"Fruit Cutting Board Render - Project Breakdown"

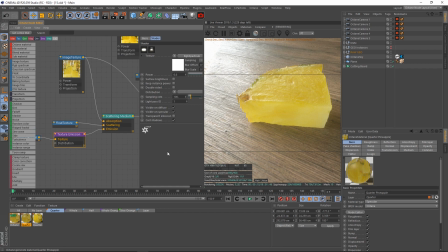(40:51)
The reason I did this is because for some reason, when I was playing around with this, it did not look like I wanted it to look. It looked way too dead and dark. It didn't look like enough light was scattering through it and coming out the other side.
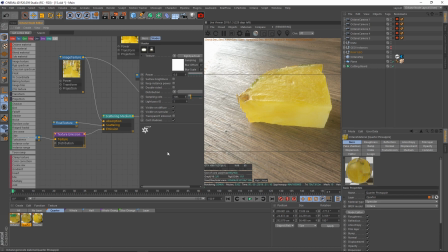(41:05)
That's just an intense calculation to have more light go into it and scatter back out. And you usually can compensate that by putting more harsh lights on it. But there's just so much work involved with like intensifying the lights, but then it affects your scene, and then you have to somehow dial the lights back over here,
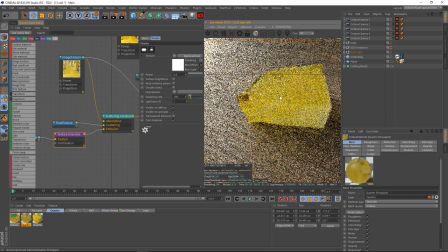(41:20)
but put more lights in the part that you can't see so it can bounce more light through and out of the fruit to make
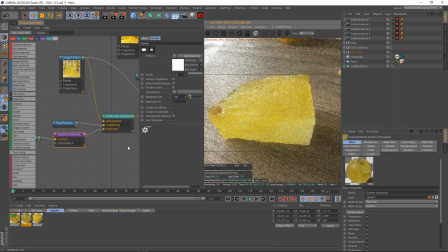(41:26)
the fruit look more lifelike and brighter. What I simply did is just took a texture emission node, threw this on here, and it's a value of 0.6 now.
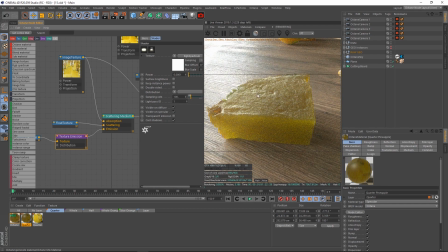(41:33)
If I disable this, look at this. Oh my goodness, this is horrible. It looks very dead, right?
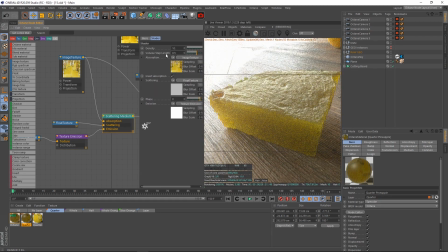(41:38)
Because we absorbed our color down so much. And this is based off of our scattering medium, which has an absorption of 10. Now, if I pull our absorption back, oh good, problem solved, right? Now we don't have any more issues.
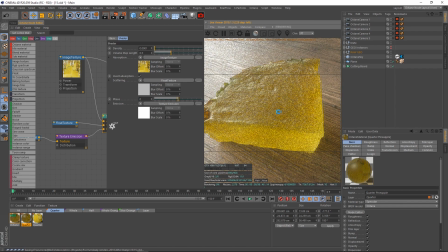(41:50)
I'm going to save real quick with Control S. You can see, okay, great, we don't have any more issues with that looking so dark. It's still not perfect, don't get me wrong. But it's better. But again, I want it to absorb down.
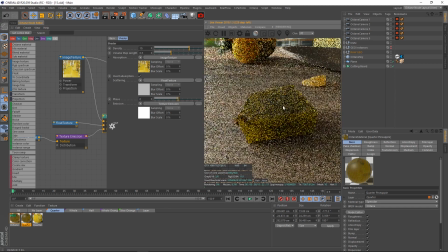(42:01)
I want it to absorb down darker. I want to have some darker points because that's like what would happen in real life. But I also want more light scattering through this and giving it more life.
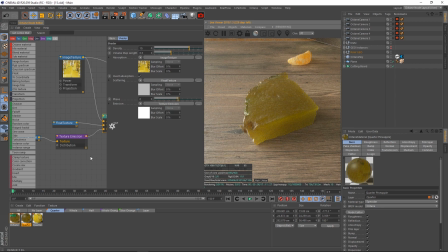(42:09)
And that is the biggest thing. I can't stress this enough. With food, it's all about light and subsurface scattering. It's all about light coming through the food, because a lot of things that we eat, especially anything that has liquids in it, has tons of subsurface scattering all through it.
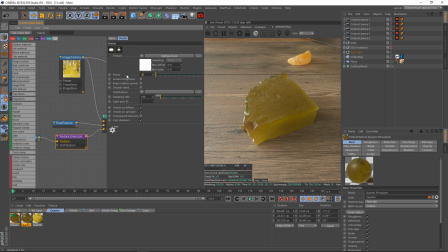(42:25)
And our texture emission node, our light source, having this at a value of 0.6, really brings this to life, as you can see here.
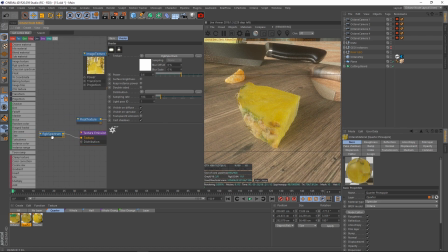(42:32)
Like, this helps tremendously. The reason for this is because my RGB spectrum node is set to basically just pure white light, and this is basically enhancing the absorption light that we have going into it and our transmission.
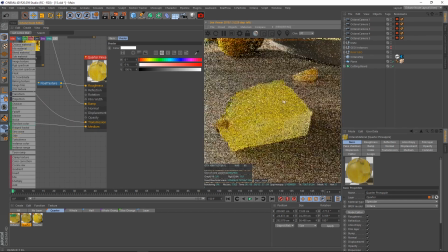(42:44)
This adds a lot of life to this. This basically fakes light coming in and bouncing back out.
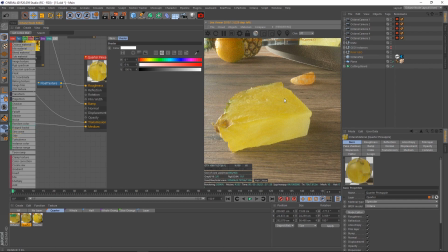(42:50)
So instead of me trying to do all the complex calculations, right, of upping my scattering and bouncing and rebalance all these things out, right, trying to get light to bounce in it and then come back, I simply will just artificially fake it by making a light bulb out of it and emitting light out. Now again, this goes a little bit, goes a long way.
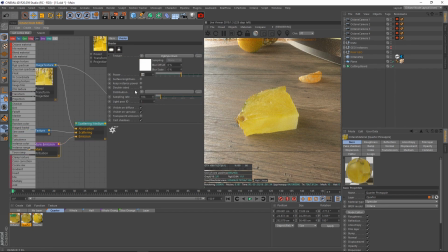(43:10)
We don't want to go too much. If I go to my amount here and drag this up to, like, say 5, now it literally looks like a light.
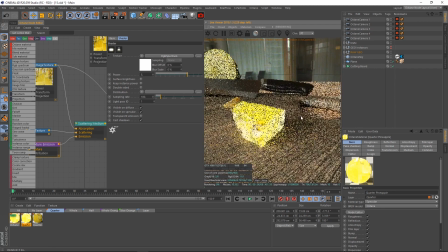(43:17)
This does not look very appetizing at all. Not something you'd want to eat. It looks like it's emitting light. It looks very cool, but that's not what we're after.
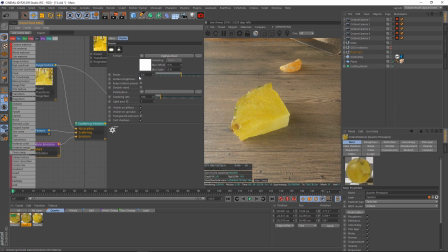(43:23)
So a little bit goes a long way. We're not trying to make it look like it's emitting light. We're trying to make it look like a bunch of light is bouncing off of it and through it. We want to really make sure it looks like a bunch of light is subsurface scattering its way through it, like there's tons of stuff going on.
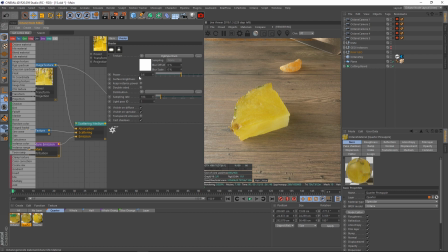(43:37)
So this is a really great way of fixing that. Now, the reason that this is actually happening like this is because with a particular realistic pineapple,
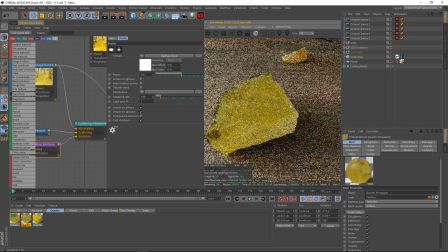(43:44)
there is a bunch of little meaty pineapple pieces inside of it, and this is just me guessing.
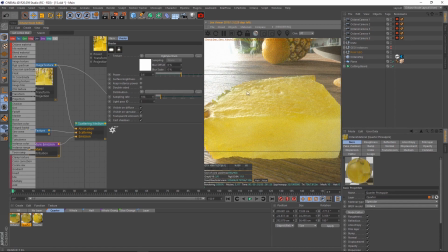(43:49)
But because it's normally much denser than I would make it, the subsurface scattering and the absorption would actually kind of bottom off. You'd have like layers. You have like liquid surrounding different other layers of the pineapple, and it's reflective because the liquid kind of escapes it.
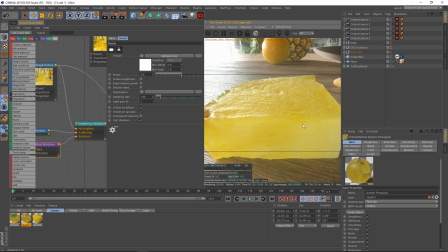(44:02)
And then you have like a reflective layer, and then some of the juices absorb down, but it doesn't go too dark because it's not necessarily like a solid clear way all the way through.
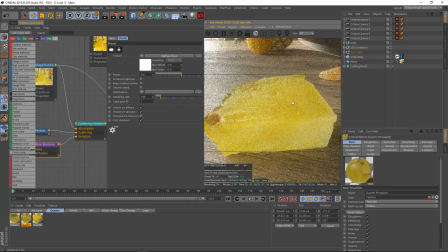(44:11)
Like this is just basically a hollow shell, so we don't have the actual detailed, truly atomically, what is the anatomy of a pineapple slice set up here that would give us those proper results that look like this,
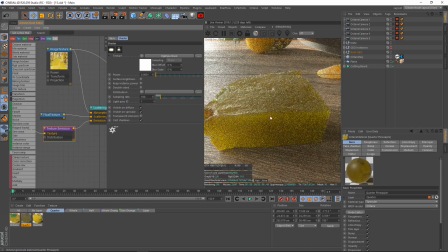(44:25)
right? So that's why we're faking it. Instead of going through all the work of creating like a layer of pineapple inside of it where we have like maybe a layer on top that really lets the light come in and absorb, but then a more diffuse layer on the bottom so it doesn't absorb too hard and then let the light bounce back out.
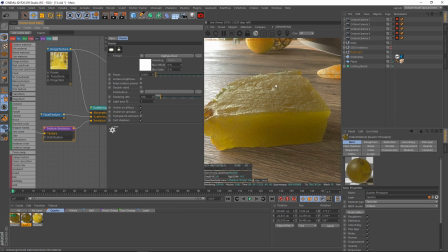(44:41)
Instead of doing all that work, that's really complicated and a pain, because right now the light is just absorbing down into nothing, but we still want the absorption, right? We want the absorption for color to give it like a density like it would. Instead of doing all the work, though, coming up with the anatomy of a pineapple, we can simply just have it emit some of its own light back out, and boom, problem solved.
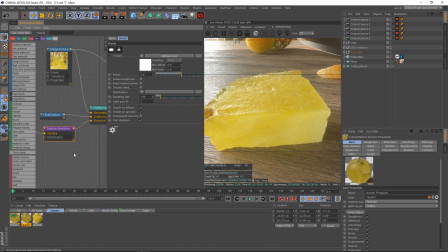(44:59)
So having just a simple light emission node into something like this helps a ton, especially for more liquid-based fruits like watermelon, a chopped strawberry, any type of fruit that you would cut in half for the actual meat of the fruit.
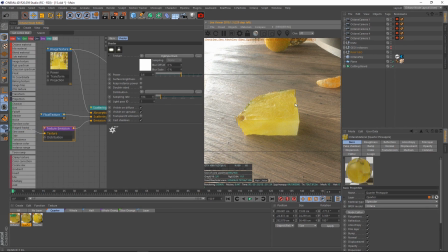(45:15)
This helps a ton, brings some life back into it. And light is usually what you perceive as life into these fruits and stuff. When something is really just like really, it doesn't have much light to it, like really, really dark, like this, that does not look appetizing.
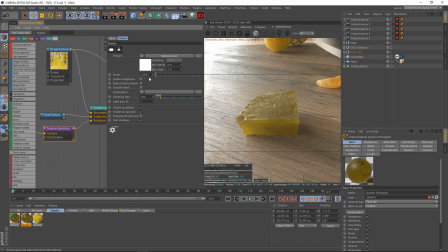(45:31)
That looks like it died or it's rotted or something like that, right? So we want to add some life to it. We'll put this back to 0.6, and now it looks like it has some really good kind of life to this.
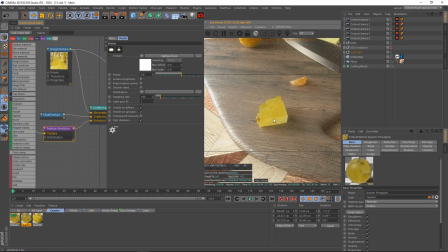(45:41)
So that is a big little trick I learned there. I was really, really happy with how it turned out.
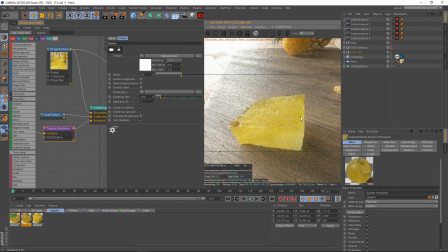(45:45)
Can't tell you how many hours I spent experimenting with this and just trying different values, trying to get that to work. But with that out of the way, we have basically covered this entire process of me texturing this.
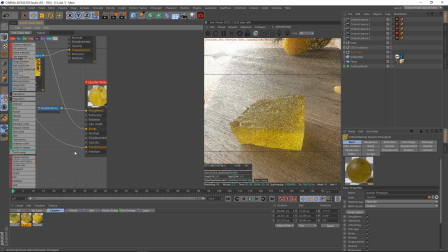(45:59)
So we also, again, have our transmission. I will show you what that looks like really quick. This is with the absorption medium off, and you can see that we're just
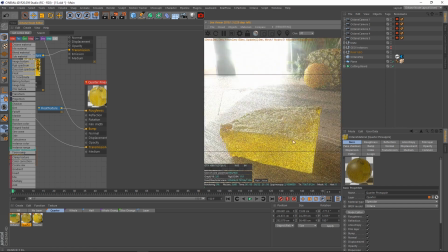(46:09)
transmission value just going right through it, getting some nice colors and stuff, some of that light just absorbing into it,
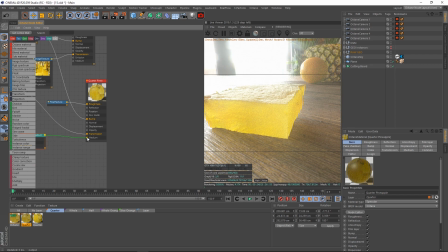(46:14)
which is very important, because if I take our medium here, plug that in and unplug our transmission, the transmission is a huge value here because it actually forces the colors to stay consistent.
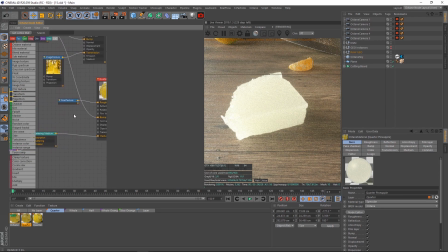(46:26)
The light that's emitted through it is being affected by that transmission. I'm going to do Control Z to undo that.
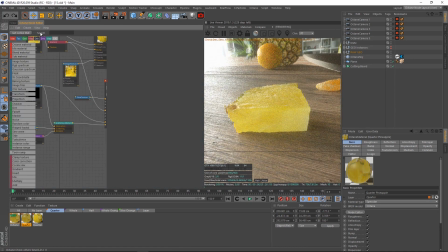(46:32)
The light that's going through it's being affected by that transmission. The subsurface scattering, the light that's going through it's being affected, the light that's being emitted out of it, including our texture emission node, is being affected by that, so it doesn't give us this pure white light that we were seeing there.
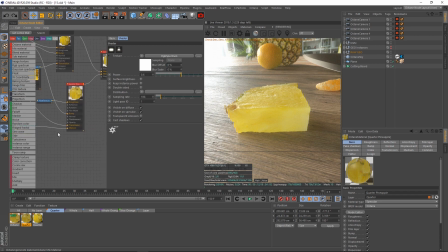(46:46)
Like, it fixes all of those issues for us. So having some transmission value is also important, because you need to understand, is this liquid all this color and then absorbing down, or is this liquid mostly water with a liquid that kind of more condenses?
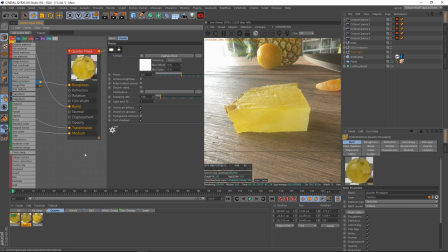(47:02)
For example, imagine you made a glass of lemonade, clear water, right? And you just dump the packet in. And then only towards the center or the bottom did it really absorb down into that color. So in that case, I wouldn't really use transmission. I would just simply use absorption. So it only gets denser as it goes in thicker.
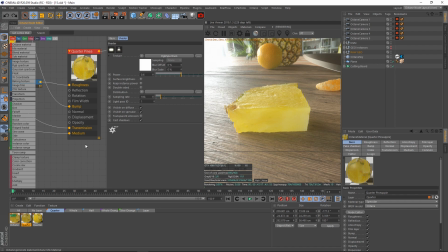(47:20)
Or you might have a really well mixed lemonade that's just super thick, where the whole thing all the way through is that color. So then you would use transmission and then some absorption on top of that, because you would have the lemonade everywhere with that color, and then you would further go in more and more.
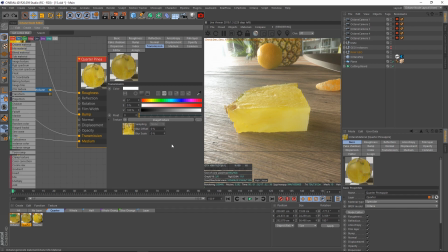(47:35)
And it's all about adjusting your transmission value based off of how much of the actual regular color is right out of the gate. So you always start, okay, what's our base color in this transparent object that we're looking at, right? What's our base color for the standard usual area for it?
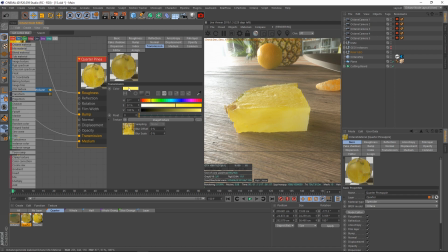(47:52)
So we'd say, okay, maybe like a little yellow, like this is our typical lemonade, and then anything that's really absorbed in more, we could then come up with an absorbed level of that. So that's usually how I like to work. First, decide what is the average color of the whole thing I want it to be, and say like a nice lemonade like this, and then come up with my absorption.
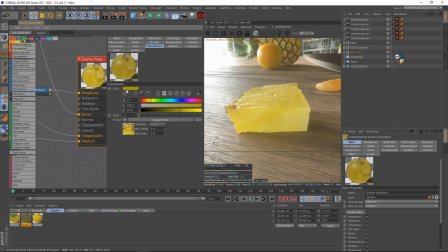(48:09)
I'd say, okay, well, when it absorbs down, then it looks like this. And probably not that much, so like something like this, right? This is more absorbed. And then for the less absorbed part of the lemonade, it'd be more like this, just like the average thing would look like that. So that's a little tip there. That's how I usually like to work. And for this is no different.
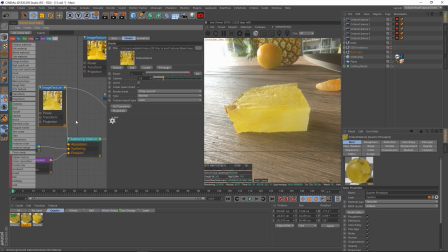(48:24)
We're just coming up with that based off of this image texture with the gamma pulled down to 1.8 just to brighten it up. So we have our generalized look of the pineapple, and then we can have some absorbed color fight down more.
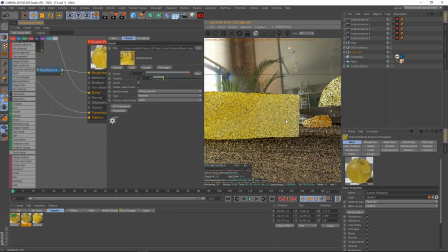(48:35)
So you can see here on the tips of the pineapple, this goes a long way with having the absorption because we're whiter here on the tips.
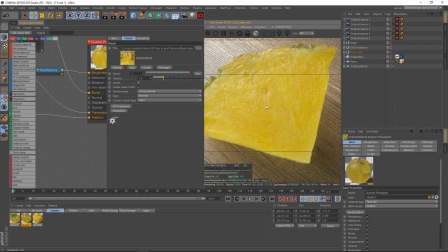(48:40)
But as we move into the center of the pineapple, it gets more dense. Again, adding more lifelike realism to it. So the transmission value keeps that constant pineapple color throughout it, but we also absorb down with even a harder, more dense color as we move into the center.